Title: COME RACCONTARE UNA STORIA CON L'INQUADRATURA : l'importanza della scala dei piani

Ciao ragazzi, bentornati! Qualche video fa abbiamo parlato dell'inquadratura, oggi però voglio approfondire l'argomento parlandovi della scala dei piani. Andiamo!
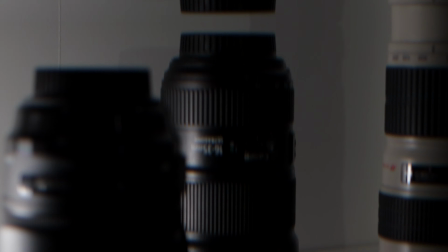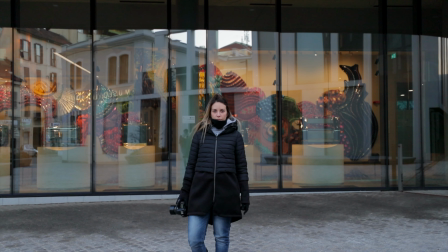Eccoci, ragazzi, prima di partire col nostro discorso voglio ricordarvi, se ancora non l'avete fatto, di iscrivervi al canale e attivare la campanellina così da rimanere sempre aggiornati sull'uscita dei miei video. Partiamo subito con una domanda: quando nasce il cinema?
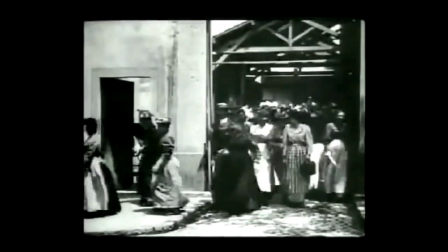(0:41)
Il cinema alle origini si caratterizzava per la costruzione di uno spazio filmico simile alla realtà teatrale. Così come questi era percepito da uno spettatore seduto in una posizione ottimale,
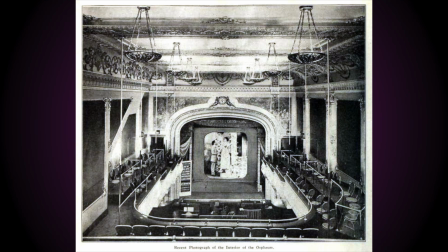(0:53)
diciamo al centro di una sala e possibilmente in una delle prime file. Questi film erano formati da un'unica inquadratura,
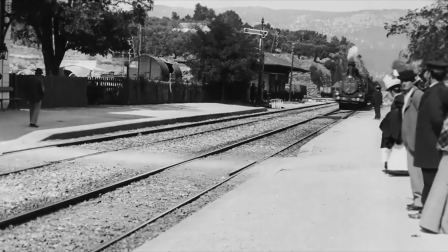(1:03)
quindi nessun montaggio, e dalla cinepresa fissa, quindi nessun movimento di camera.
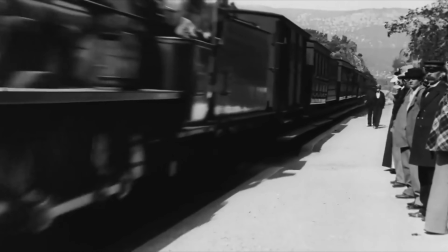(1:08)
Dominavano immagini in cui i personaggi occupavano lo spazio compreso fra una metà e i due terzi della verticale dell'inquadratura.
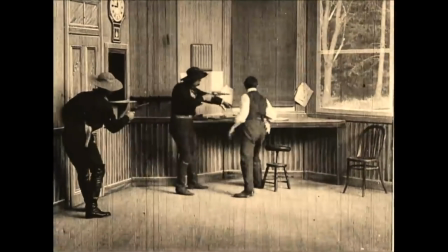(1:17)
La cinepresa era quasi sempre posta in posizione frontale, altezza occhio,
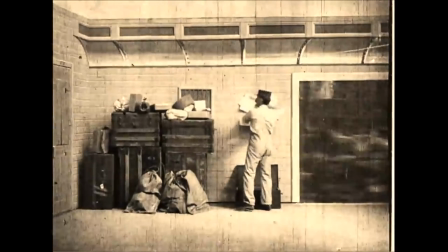(1:23)
in modo da posizionare i personaggi al centro dell'immagine. Possiamo definire tutto questo come grado zero del linguaggio cinematografico, la condizione minima affinché un film possa esistere, ma niente di più. Secondo gli storici, però, il cinema come forma di espressione originale e autentica nasce quando,
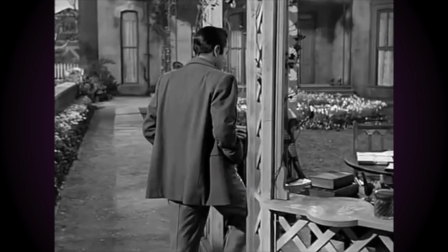(1:44)
all'interno di una stessa scena, iniziano a variare la distanza e l'angolo di ripresa della cinepresa. Nel precedente video che ho fatto sull'inquadratura, vi lascio il link qui sotto in descrizione, uscirà anche qui da qualche parte qua sopra il link, andatelo a vedere. Come dicevo, l'inquadratura non implica soltanto uno spazio profilmico, ma anche un punto di vista, quello della macchina da presa, attraverso cui questo spazio è visto, ripreso e mostrato allo spettatore.
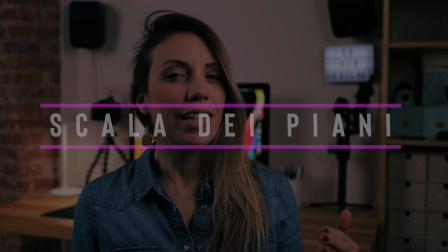(2:11)
E allora che cosa si intende quando si parla di scala dei piani? Si intende la differente possibilità di un'inquadratura di rappresentare un elemento profilmico da una maggiore o minore distanza. In realtà bisognerebbe parlare di impressione di distanza, in quanto la rappresentazione più ravvicinata o più distanziata dipende non solo dalla posizione della camera, ma anche dalla scelta della lunghezza focale dell'obiettivo. Quindi la scala dei piani parte da inquadrature più ampie e distanziate per arrivare a inquadrature più ravvicinate e dettagliate. Andiamo a descrivere meglio questi campi. Iniziamo dal campo lungo o lunghissimo.
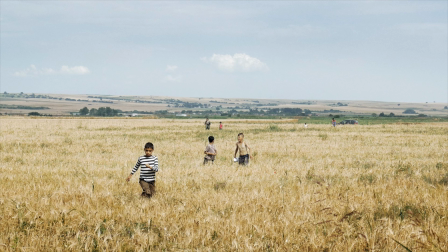(2:58)
È quel tipo di inquadratura che abbraccia una porzione di spazio particolarmente estesa. La sua funzione è principalmente di tipo descrittivo.
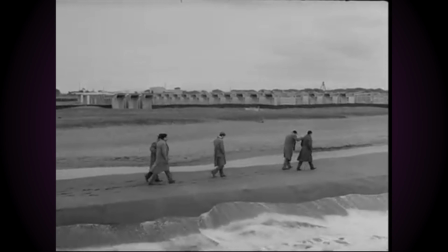(3:06)
Se la figura umana è presente al suo interno, essa è per lo più ridotta a semplice elemento ambientale, subordinata alla rappresentazione del paesaggio. È un tipo di figura ricorrente nei film western,
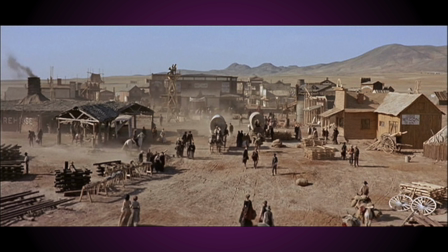(3:20)
che rappresenta spesso una realtà in cui l'uomo è parte integrante della natura stessa.
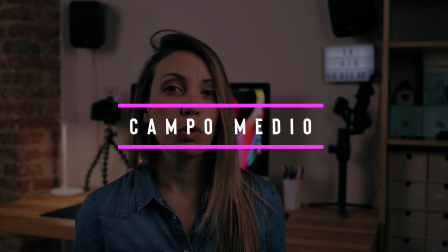(3:26)
Il campo medio invece ristabilisce un certo equilibrio nei rapporti tra l'ambiente e la figura umana,
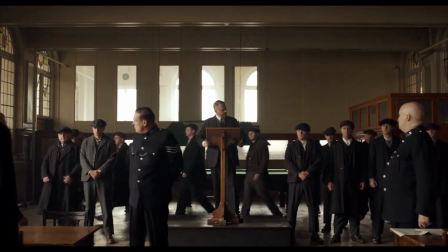(3:32)
dal momento che questa occupa circa un terzo o una metà della verticale dello spazio rappresentato. È un tipo di inquadratura che ripropone il punto di vista dello spettatore teatrale e che dominava alle origini del cinema. Passiamo ora alla figura intera,
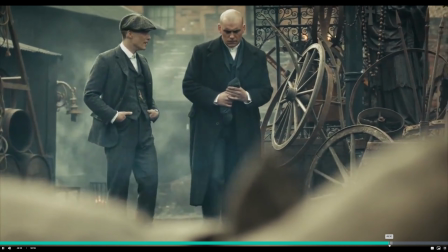(3:49)
dove la figura umana occupa un'altezza pari a due terzi o più della verticale dell'immagine. Queste inquadrature affermano la centralità del personaggio, il suo predominio rispetto all'ambiente.
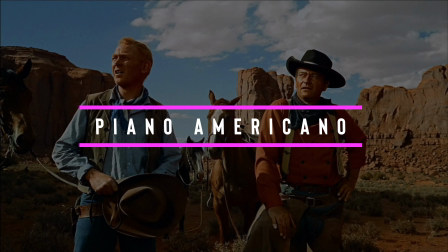(4:03)
Poi abbiamo il piano americano, ovvero dalle ginocchia in su.